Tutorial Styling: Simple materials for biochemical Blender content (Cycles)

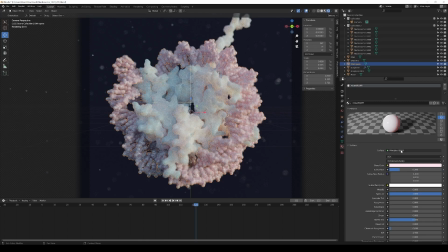here you can also see it is again a principled shader in this case the subsurface value is way lower so it's 0.2 and i gave it a bit of color in that case i decided to go for pink any
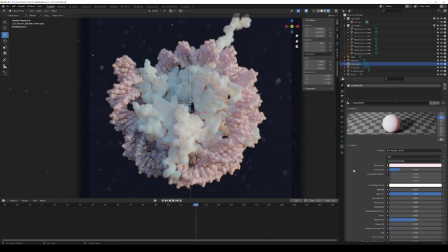other color that you like is of course yeah great for you all the other settings are kept the same in both cases the roughness is turned to zero as well to have that kind of glossy look
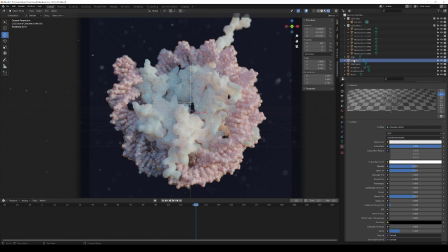the third object that we have is the surface that is surrounding our DNA so the coat on the DNA strand and this is a material that is transparent in that case it is also based on a principal shader so again super
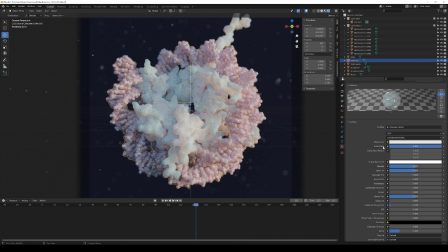easy to make in that case subsurface is turned on to one as well Base color is white, subsurface color is white. The most important thing in that case is that you turn down the alpha value.
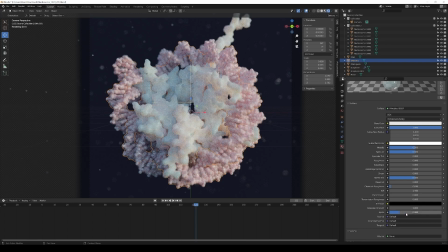If the alpha value is one, your object has no transparency. So I'm just going to change that to see the effect. So if it's turned up to one, you have no transparency.
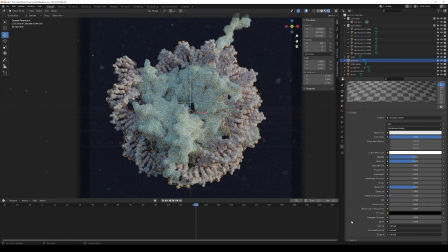If you turn it down to zero, everything would be transparent. And in that case, we have a value of 0.2 to have still a bit of the object shown, but with a high transparency.
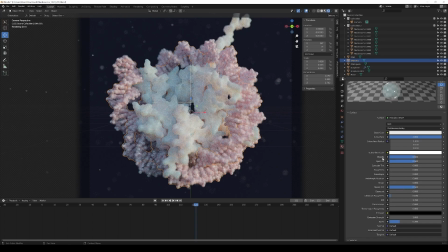In addition to that, I also turned up the metallic value to 0.5. That gives that kind of soap bubble-like look as well. If you would go even higher with that value, so for 1,
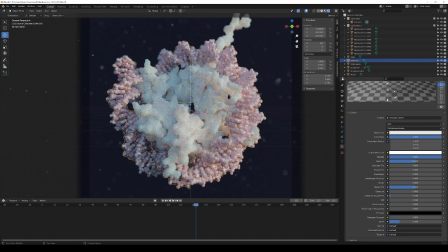for example, you see that the bubble gets even more transparent and looks even more like a soap bubble without the colors that you normally get. So 0.5 was in the original scene, which gives a bit of that kind of milky look still.
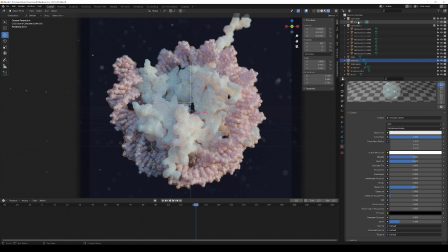And then the last thing that is incorporated here as well is the settings for the camera. In that case, it also involves step of field. for my scene I used 0.2 but that
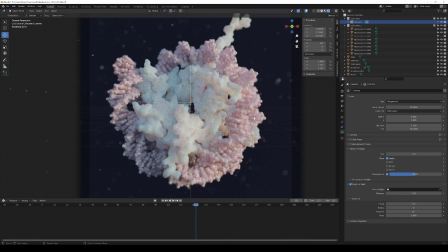of course depends on the distance of your camera so this is really something
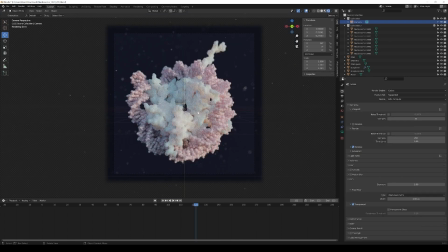that you need to adjust depending on your scene and this is really how simple those materials are actually done there is one thing that I would like to mention that of course is an essential part of the scene in general and this is the lighting you might have
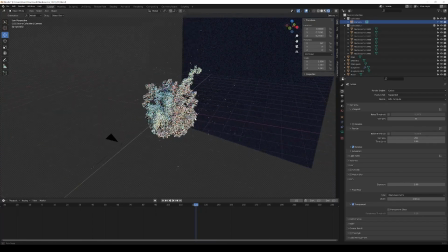noticed that there are no lights in my scene however of course there is lighting present.
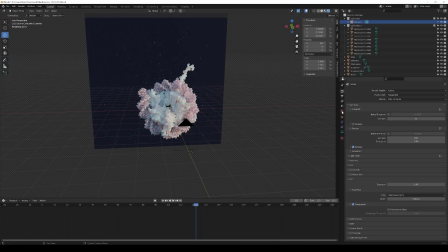I am using an add-on for that and the add-on is called Pro Lighting Skies.
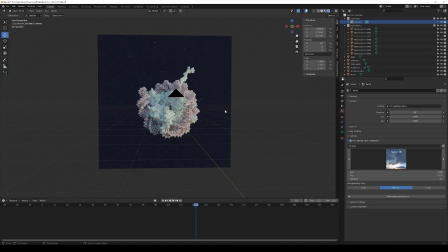That's a commercial add-on. If you're interested in that I'm going to leave a link on that in the info box below as well.